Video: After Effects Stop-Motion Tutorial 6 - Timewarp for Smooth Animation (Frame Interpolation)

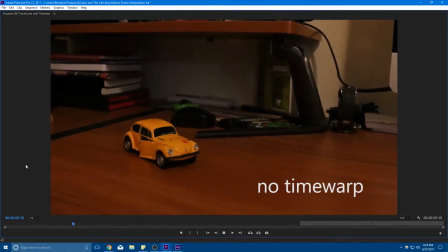5s
Hey everyone, so it's been two years since I made one of these stop motion tutorials, but I discovered this new effect recently called time warp while working on some
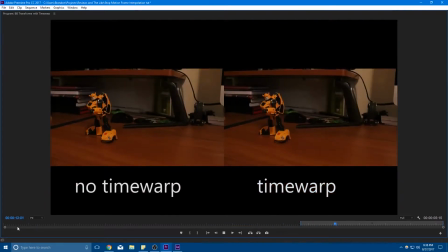14s
new stuff and I like it a lot so I wanted to make this tutorial to show you how to do it and
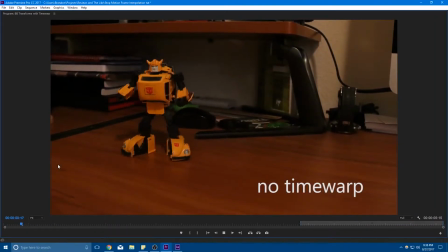20s
to use it to smooth out motion. So this shot right here, this first one without time warp, I'm just doing everything that I described in the last tutorials, so time remapping and such, and this shot has time warp enabled. So hopefully you can tell that it's making the shot smoother,
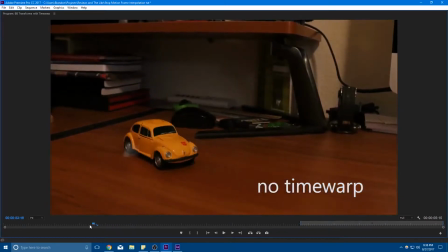36s
but hopefully you can't tell how it's doing it, or at least you can't see the bad side effects of it. So if I go here frame by frame, you can kind of see in some frames, like this one right here,
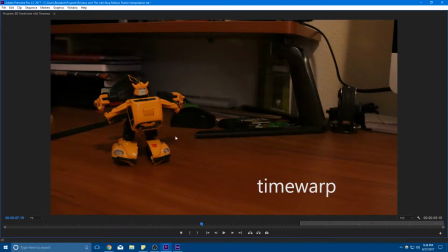50s
that basically what it's doing is it's creating its own frames to fill in in between actual pictures I took. So this picture right here looks like one that I actually took right everything looks normal but then this one you can kind of see we've got some weird stuff going on and that's it trying to make its own frames.
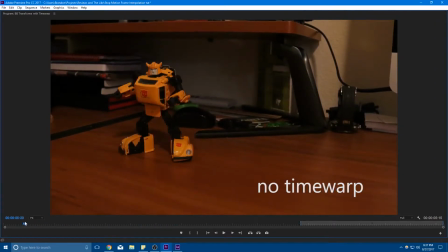70s
You definitely want to use it on a shot by shot basis I know I tried it on another shot and I didn't like it but for this one I quite like it so let's look at how to use it.
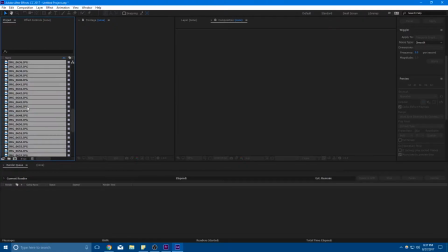79s
Here in After Effects I have all of my pictures for that shot imported I'm going to select them all using ctrl a and drag them into a new pre-composition as usual
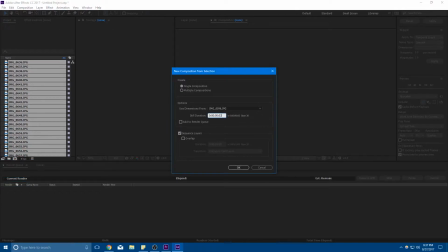89s
now this right here I usually have it set to two which is what I like to work at because I think I take enough pictures that usually it looks good for each picture to last two frames but to use time warp we want to set it to one even if you know that that's too fast set it to one to use time warp to smooth out the motion press okay so now we have
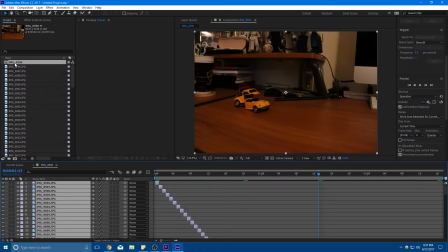108s
this composition of all the pictures and as usual I shot it backwards so to fix that I'm going to grab this pre-composition we just made,
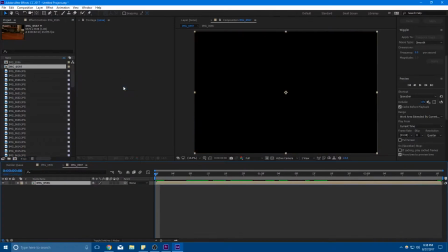116s
drag it to a new pre-composition, right click, time, time reverse, and just to be neat I'm going to make a bunch of pre-compositions. I'm going to grab that, pre-compose that, and then I'm going to go to composition, composition settings.
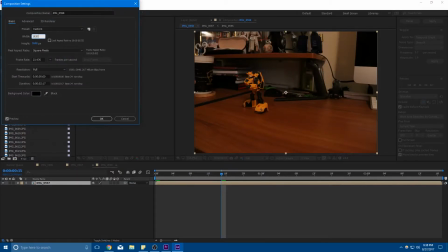132s
My pictures are huge so I'm going to make them the size of my normal 1080p videos by changing the size of it to be 1920 by 1080 and
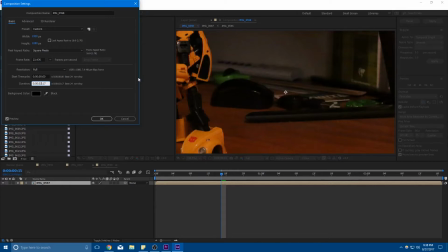140s
instead of two seconds because I know that two seconds is too fast that's with every picture lasting only one frame I'm going to just kind
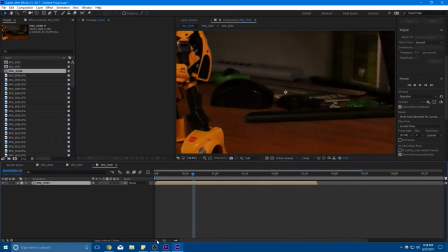147s
of guess and say six seconds it's better to make it longer than you need than not long enough so I'm going
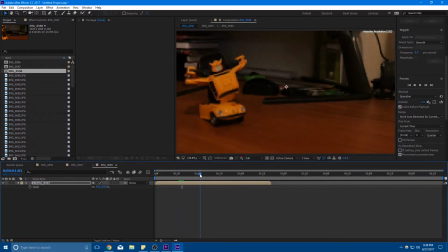155s
to scale this down a little bit so I could see what's going on but yeah so to use time warp what I would normally do as described in the last tutorials right
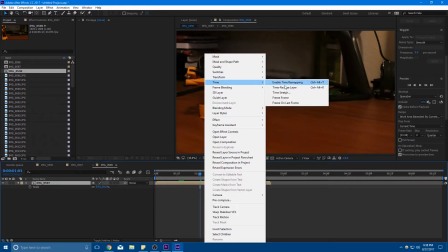163s
here is go right click time enable time remapping but to use time
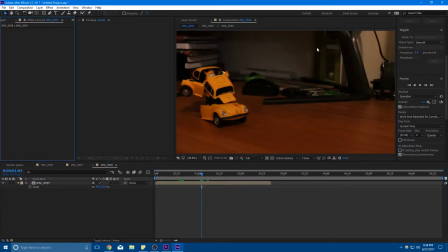168s
warp to make the new frames and help smooth out the animation I'm going to go to effects and presets right here search time warp like I've already done time warp and drag it on to the shot so once you've dragged
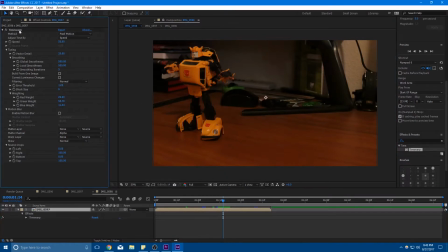183s
time warp onto your layer you can view the effects for it in the effects panel right here and you can see that by default the method is pixel motion it's adjusting time by speed and the speed right here is set to 50 which means it's going 50% as fast as it normally
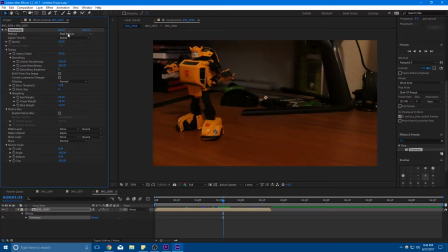198s
would and to fill in the frames in between that don't exist it's using pixel motion so pixel motion is what I had on for the example I showed
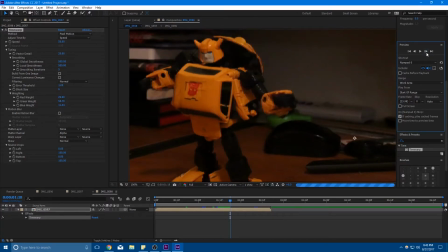206s
and like I said frame by frame it doesn't look that great but hopefully when you play back the animation it will look good and you can adjust the speed you can keyframe it by clicking the stopwatch, and then on your layer you can click U, and you can see the keyframes for it.
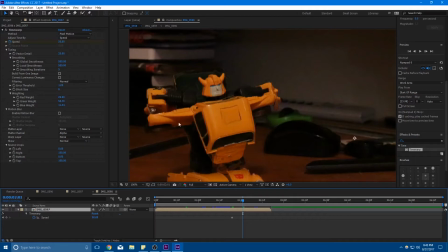224s
So that's cool because let's say, you know, maybe while he's transforming, I really want this effect going on because I didn't do a great job of animating him, but later on, after he's kind of in closer to car mode,
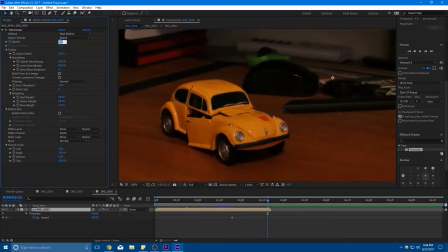237s
I think I did take a lot of pictures, so I'm just going to bump the speed back up to 100 so that it goes normally.